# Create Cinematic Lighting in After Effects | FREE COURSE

Well, we just go back into our main clip. We go into our motion source here on our tracker window.
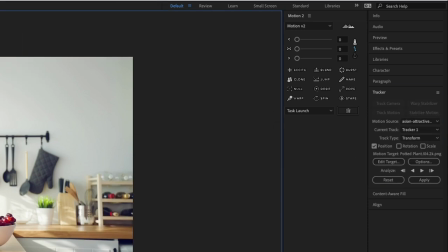29:01 We go to the piece of footage. We're selecting the same tracker, tracker one, and hit edit target.
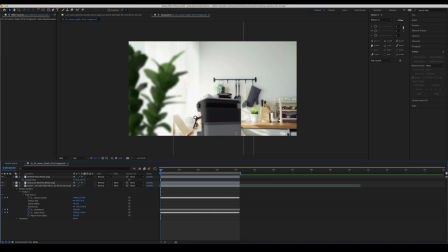29:06 And this time go to espresso machine, hit okay and hit apply. And now you can see the exact same things happened, but our potted plant is still in the right place.
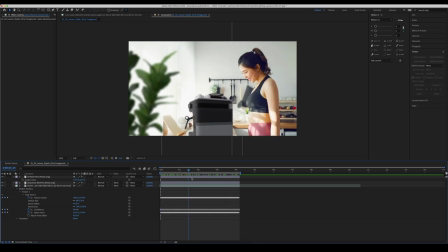29:15 And now our coffee machine as well is tracked. Again, the same process with the coffee machine, hit A to bring up your anchor point properties and just move it back to where you want it to be.
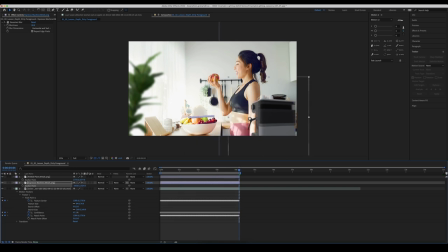29:25 I'm going to go to the end of the clip here and position it where I want it to land. And it's just going to be roughly around here. I think it's sitting a bit high, so bring it down. That looks pretty good. Let's play it back and see what it looks like.
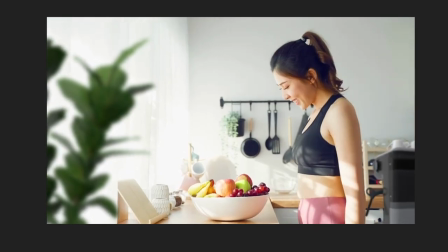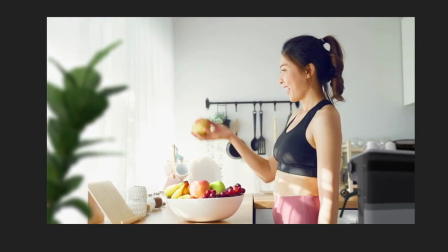29:47 No, I think it looks good, but I do think that things look a little bit weird when she comes past the coffee machine.
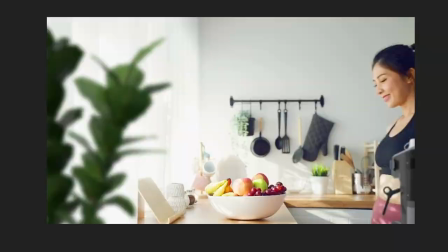29:52 I think it should be a little bit more blurry. So I'm going to go through and increase the Gaussian blur on the coffee machine.
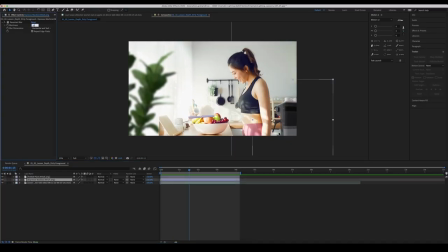29:58 Maybe to 25.
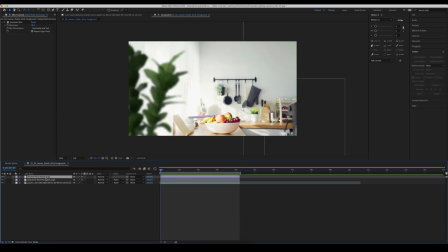30:05 And you know what? I want to make the pot plant a little bit higher as well. So I'm going to hit the anchor point there and bring it up. Don't want to see the bottom of it because obviously that's going to sit on the ground.
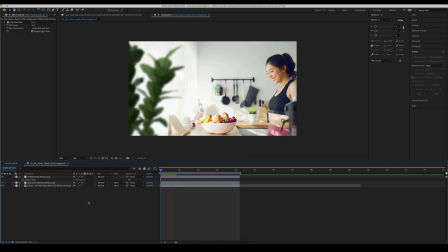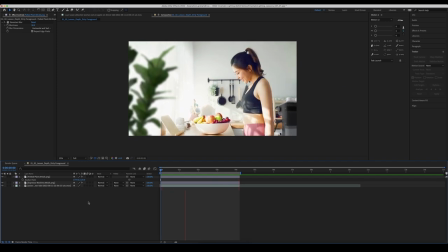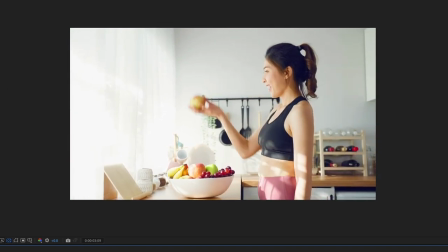30:24 So there you go. I think that looks pretty good. We'll show you with off. And again, we remember that, oh, there was absolutely nothing in this shot here.
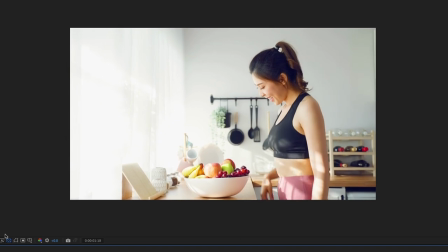30:33 And it was just a big white nothingness. And then all of our interest was on the right-hand side of the frame.
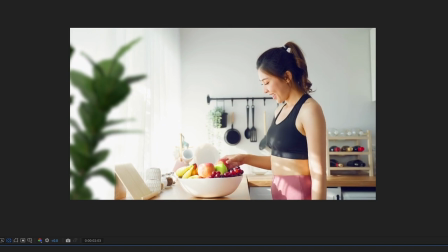30:38 And we've put our potted plant in just to break that up a little bit and not just have such a white space.
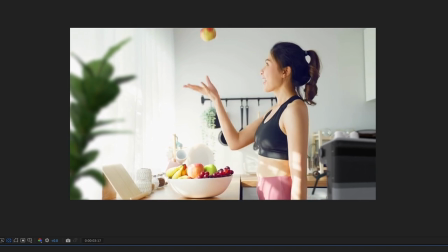30:42 And then add the little coffee machine as well. And look, I mean, I know that it's a 3D asset.
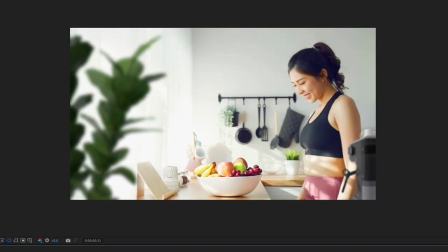30:49 You know that it's a 3D asset because you've peeled back the curtain and seen the behind the scenes.
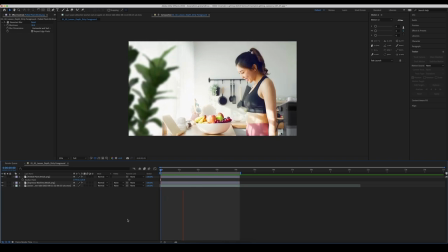30:54 But to someone just looking at this, they're gonna go, oh yeah, there's a coffee machine on the bench there. And because we can use the 3D renders on Envato Elements, we can get any angle that we want to kind of sell this effect.
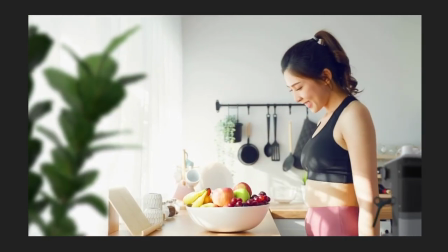31:04 So there we go, that's adding depth in two different ways by adding elements to our foreground to create a foreground and then obviously mid and background,
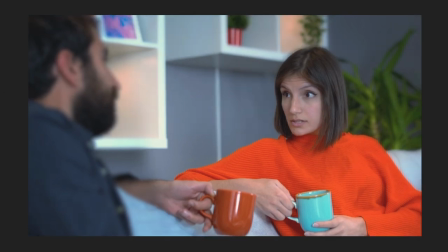31:12 or blurring things out and reframing our footage as well as a bit of color grading to create a more cinematic look from what was maybe not so
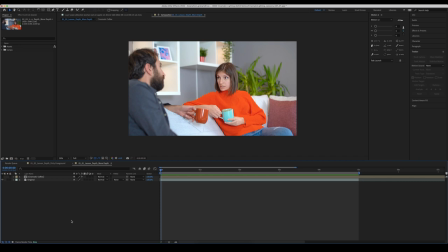31:21 cinematic a shot to start with. All right, so let's jump back into the theory portion of this course and we'll move on to our next lesson.
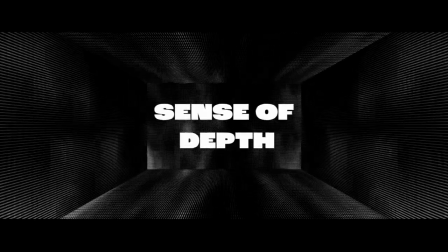31:28 So now that we know how to create a sense of depth in our images just by using some simple tools in After Effects,
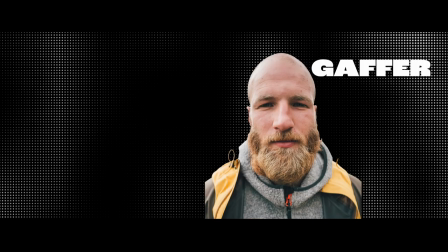31:34 let's look at another key element of what the gaffer and the DOP are looking to achieve on set, texture. Now texture is maybe not something that you associate with light, but trust me, there is certainly a way to create texture with light.
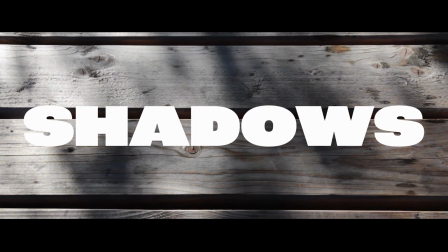31:47 Actually, it's often with the absence of light. We're talking about shadows. There's nothing more bland on camera than a white wall. So watch any decent Hollywood film and look at the walls of a room.
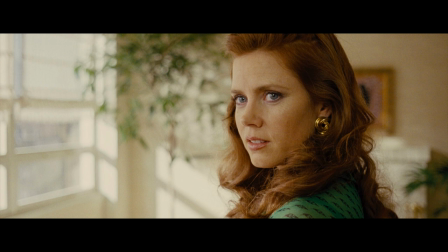31:57 If the production designers haven't dressed an area for whatever reason, or if the room is by its nature made up of mostly blank white walls,
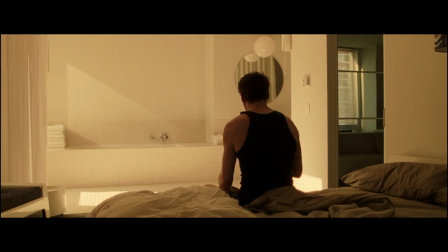32:04 chances are the cinematographer along with the gaffer will have worked in a way to break up the blank space through the use of camera-motivated shadows or dappled light.
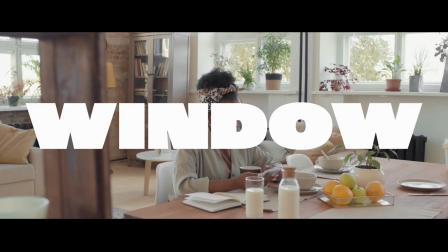32:13 This works when there is a clear light source, like a window, a practical lamp, a TV, or things of that nature.
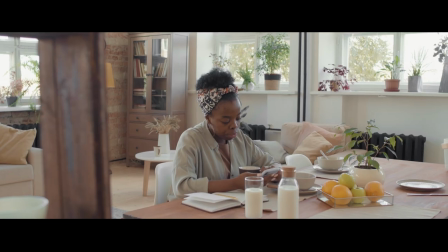32:18 Something that would realistically throw light onto the wall. In the case of a window, the gaffer would often have a directional light outside of the window,
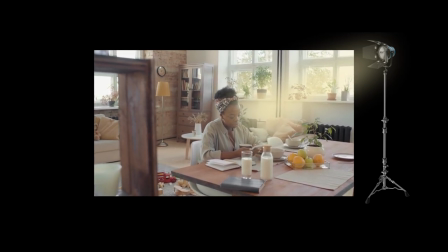32:25 facing back into the interior location to simulate the sun, but with the added benefit of being able to control it.
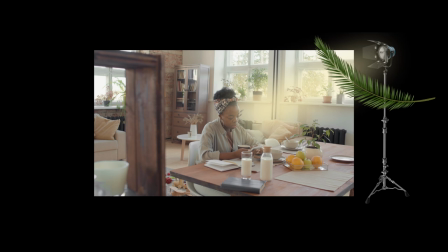32:31 Then they might simply rig up a branch with some leaves from a nearby tree or a synthetic version of the same, so as to throw a dappled light onto the wall rather than having it be doused in one big spill of light.
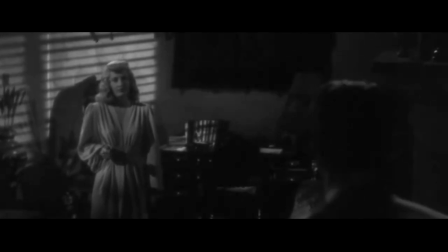32:41 If this was in the noir genre, you might expect them to use some Venetian blinds on the window to create that classic lines of shadow look. So that's all good and well in the real world, but how does that relate to After Effects? Well, it's actually remarkably easy to begin to sell some of these same lighting effects within After Effects through the use of some really basic fundamental tools within the program.